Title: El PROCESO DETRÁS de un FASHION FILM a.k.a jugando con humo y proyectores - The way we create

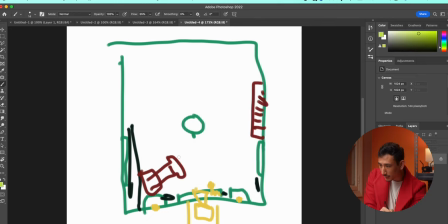2048s
de esta manera recta acá y luego esto rebotaba y le hacía el ki grande que queríamos entonces de cierta manera teníamos bastante control
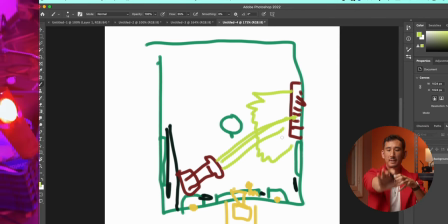2058s
y mientras que la luz o mientras que ella no pasara así la luz no se iba a ver el radio de luz no se iba a ver Más se iba
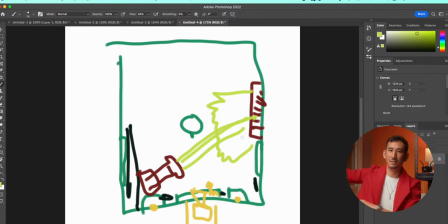2066s
a sentir su rebote en el techo, en la pared Entonces al final hacíamos que la fuente grande, la difusión, sea la pared Entonces, como les digo y siempre les he dicho a muchas personas Es que piensen en el lugar donde están Y que pueden darse cuenta que pueden usar diferentes lugares, diferentes superficies Para poder crear luz La luz es luz, no importa de dónde venga Y la luz rebota en todas partes Así que hay que ser muy conscientes y ser muy estratégicos y ver cómo puedes aprovechar las diferentes superficies para poder iluminar tu escena, sobre todo cuando no tienes control como para poner la luz, no sé, en el techo o de maneras ideales como quisieras.
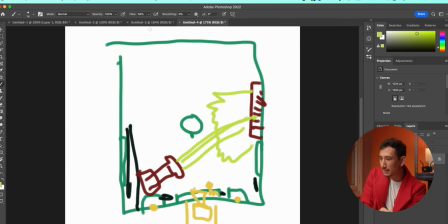2105s
Así que nada, eso era lo que les quería comentar. Y finalmente detrás de la ventana tenemos otra luz acá con gel rojo.
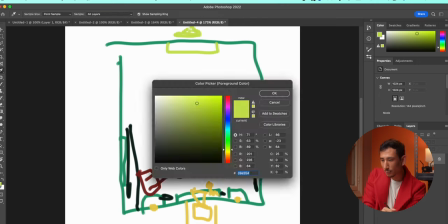2112s
Entonces ahí teníamos, si hago un recuento súper rápido,
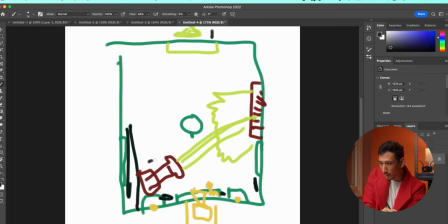2117s
ya teníamos una luz acá, tenemos dos luces, tres, cuatro, cinco. Y eso es todo Súper simple, súper fácil O no, perdón Teníamos 6, había una luz más Que, o sea, no es como que Súper
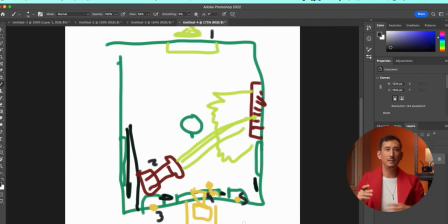2136s
Como que nos cambiaba El seteo principal, pero sí sentía que La pared del inicio de Traveling Estaba un poco oscura, entonces agarré La P60C que estaba acá Y la rebuté al techo, entonces con eso Ya subimos un poco el nivel De la pared para que Cuando estemos
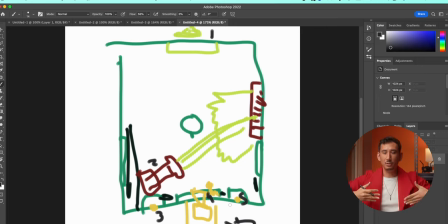2153s
haciendo el traveling No esté completamente negro Sino que haya como un poquito más de color Entonces nada, así se hizo
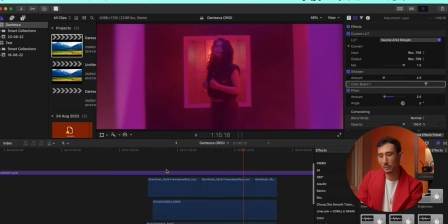2160s
Súper sencillo Súper tranqui, cumple Funcionó bastante bien Se logró el efecto que quería Así que nada, así se hizo este video Así fue un poco de la teoría Y Este Si quieren saber cómo hice el tema Del humo, voy a hacerlo ahorita para que lo vean cómo se hacen. Así que, nada, vamos para ahí. Ok, nos vamos a ir a la habitación del lado. En verdad está súper oscuro, es este depósito. Como pueden ver, está súper feo, pero... Nada, lo que vamos a hacer es poner el proyector como por ahí y vamos a intentarlo para que vea más o menos lo fácil que es. Así que voy a traer cables, voy a conectarlos y empezamos. Bueno, vamos a hacer súper rápido si poner la cámara como por acá.
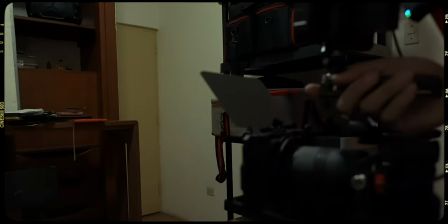2211s
no sé si se vaya a ver
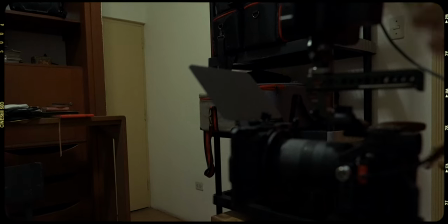2214s
voy a poner la cámara acá por mientras para tener mi monitoreo y voy a traer
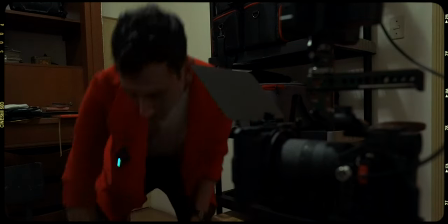2222s
una caja de manzano o algo para sentarme voy a setear como saben,
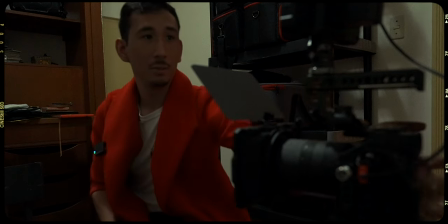2226s
primero a veces se tienen cuadros así que voy a poner listo el mango para poder ver
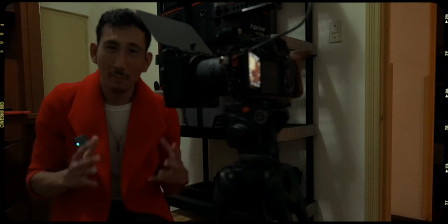2232s
una cosa que es más o menos importante es que si van a trabajar con una máquina de humo que no es tan potente puedan tener una habitación cerrada Para que el humo se quede en la habitación
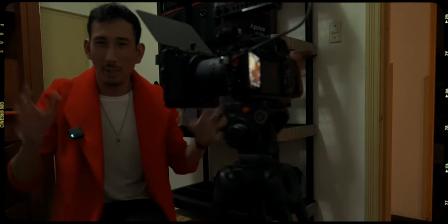2241s
Porque si no, va a estar como volando y volando Así que nada, es otro tipo
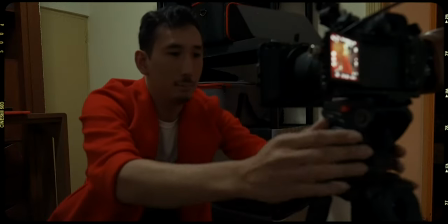2246s
Voy a grabar con esto Voy a ir un poco mejor Lamento que todo esto se vea horrible Pero es literalmente un depósito
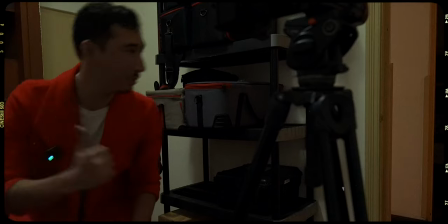2256s
Creo que estamos bien Voy a ponerlo por acá
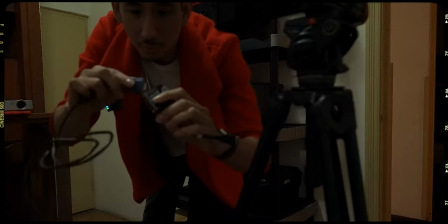2260s
Acá tenemos un adaptador De BGA-HMI Porque es un proyector súper antiguo Que bien que esto está cortado porque puedo jalar Extensión, así que grabas
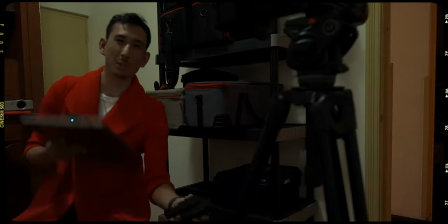2270s
Una cosa que voy a aprovechar es que como mi computadora no tiene entrada VGA Es que voy a usar este cable HDMI chiquito que tengo Y usar los transmisores Holyland para pasarlo allá Porque el cable no es tan largo así que menos mal tengo los transmisores Así que voy a usar el transmisor inalámbrico De hecho, este es muy útil porque si ustedes van a tener el proyector como lejos Pueden como proyectar de manera inalámbrica Eso va a ser como que súper útil Ya está la máquina de humo Y mientras calienta voy a aprovechar para ir viendo temas de las proyecciones y apagar la luz Así que voy a prender la computadora Voy a prender el proyector y voy a apagar la luz Cierran la puerta
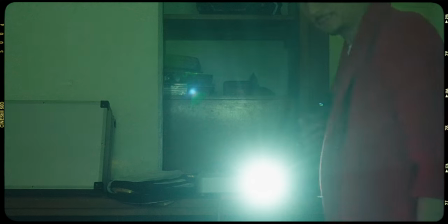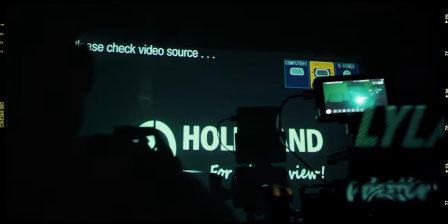2320s
Y esperamos a que chape señal
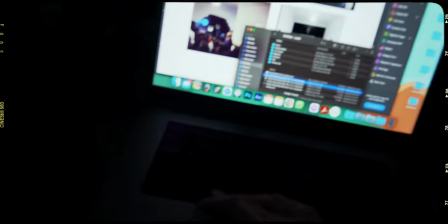2323s
Ya está, ya estamos chapando señal Así que voy a abrir el MadMath Ya listo,
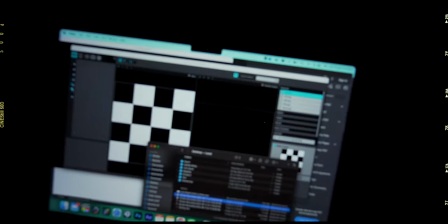2330s
vamos a cargar un par de texturas Damos Mapping
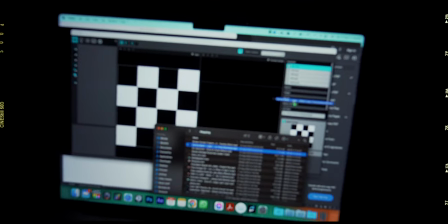2336s
Esta me parece que va a funcionar bastante bien Vamos a meterla Y crear un sólido
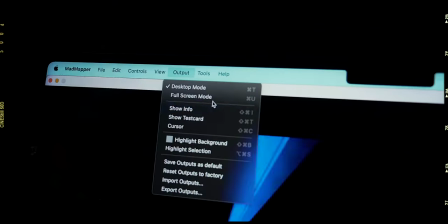2346s
Put Full Screen Mode Ya estamos proyectando ya Si se dan cuenta acá no sale tanto Ahora que prendamos el humo
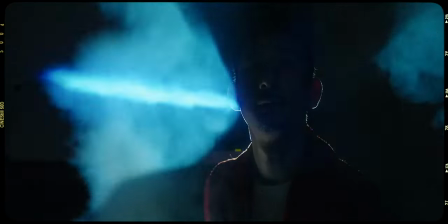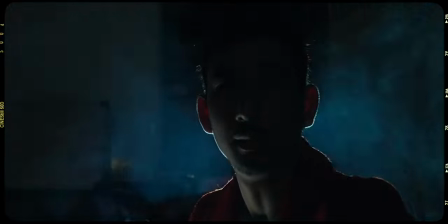2367s
Listo, ya no es cuestión de acomodarme Voy a bajar el ISO, el ISO nativo nuevamente
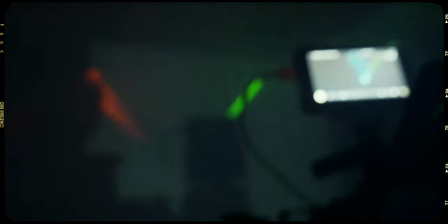2374s
Bueno, como se pueden dar cuenta, ahí la proyección se ve súper simple Pero cuando lo vemos en cámara, con el humo está todo el feeling Así que nada,
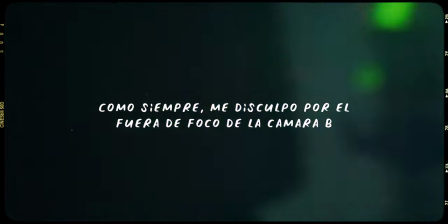2384s
voy a traer una luz para que se vea un poco de mi key Bueno, ya está, ya tenemos un key
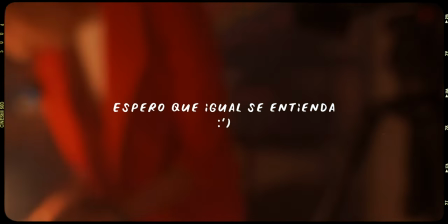2392s
y simplemente agarramos me siento ahí
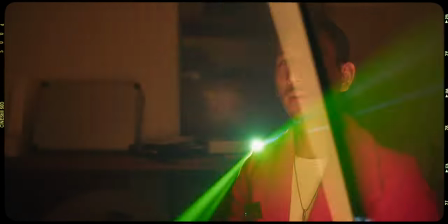2399s
y es cuestión de jugar un poco con
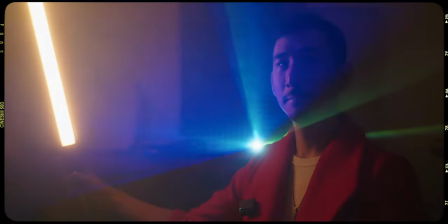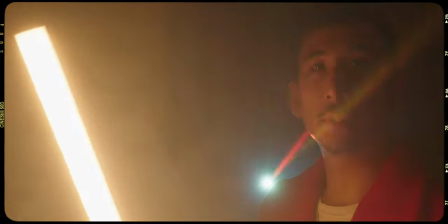2406s
lo podemos rotar por ahí lo que voy a hacer es este es el Apocher Amaran
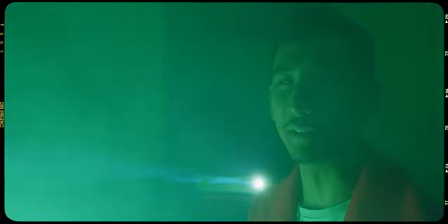2414s
T4C y nada, como pueden darse cuenta es súper sencillo, el único tema que tenemos en esta habitación, como les digo,
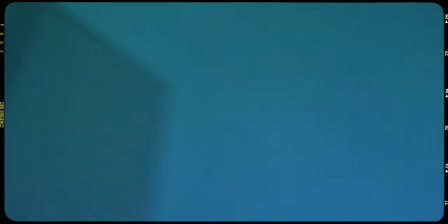2420s
es que todo es blanco, entonces la luz rebota en todos lados, así que si Si tuviésemos más tiempo,
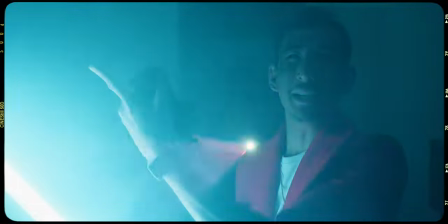2426s
lo único que haríamos es poner como tela negra alrededor de todo y ya estaría como negro total.
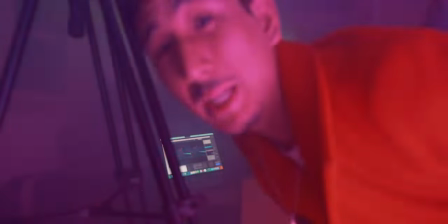2434s
Pero nada, en esencia esto es lo que se hizo. Súper fácil. Es más, si ubicamos la cámara, también podemos jugar un poco con la textura de la mano.
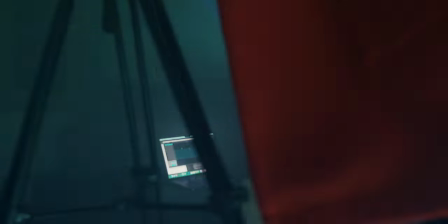2441s
Mira. Vamos acá.
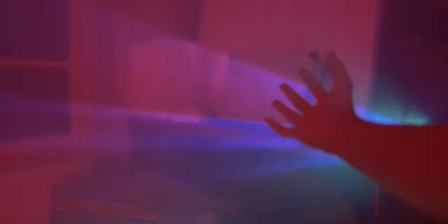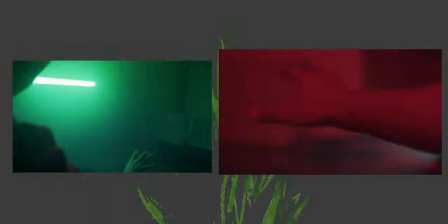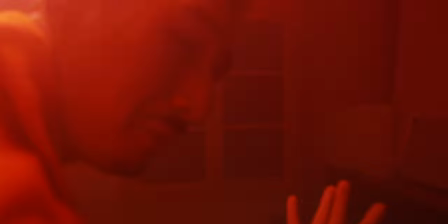2454s
En esencia, en verdad, solamente fue eso, súper sencillo.
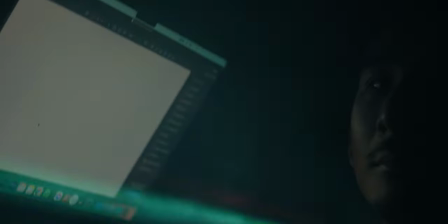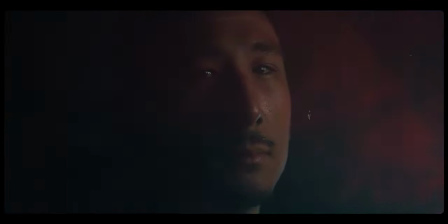Bueno, una cosa más antes de cerrar este video, aprovecha que tengo el final abierto Y comentarles un poco de la pos En verdad,
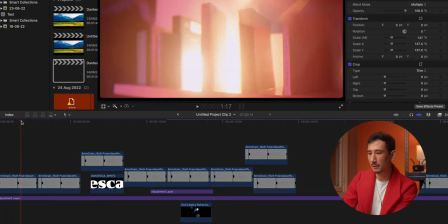2475s
nada del otro mundo Como ya le dije, jugar con capas Y acá tenía este efecto de grain De grano tipo fílmico Me gustaba mucho
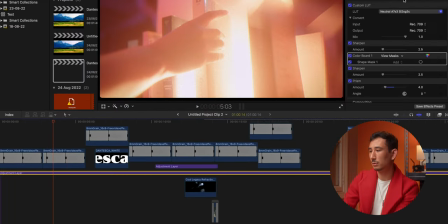2483s
Tengo solamente una capa de ajustes Con un par de loops Y estoy usando de los Phantom Loops Para convertir
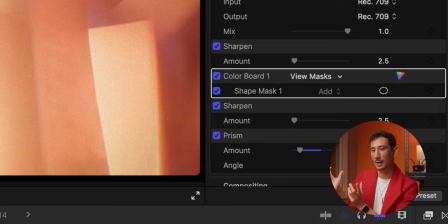2488s
de Slog 3 A como Rexit 09 Y tenga esta textura, este color bastante bonito Y luego un par de efectos como Prism Que hace que se pare un poco Y te da esta agarración
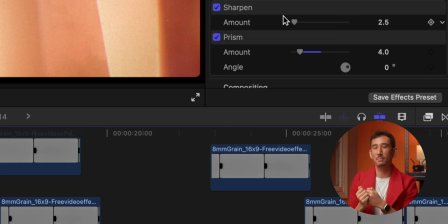2499s
cromática Me parecía interesante ensuciar un poco la imagen Sharpen, porque yo siempre pongo mi Sharpen en postproducción, prefiero grabar en cero,
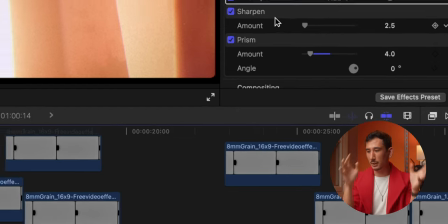2507s
menos uno y luego aumentarlo en post y jugar un poco con estas máscaras para que la atención de la persona se mantenga en el medio de la imagen.
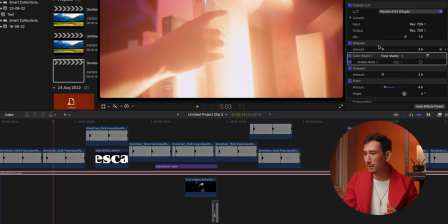2515s
En verdad, como se puede ver acá, no hay mucha vuelta que le dije, esta es súper simple la post.
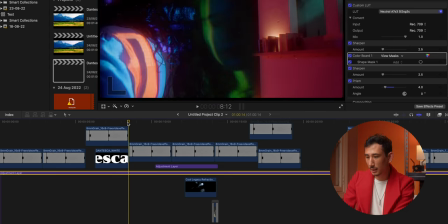2520s
Jugué mucho con máscaras, en la parte de acá jugué con los blending modes,
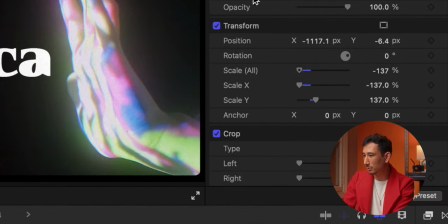2526s
jugué, estaba en modo de composición en agregar y fue para
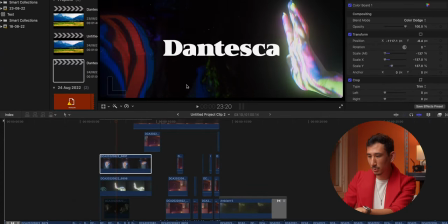2531s
darle estos efectos y combinar un poco las diferentes imágenes si pueden darse cuenta acá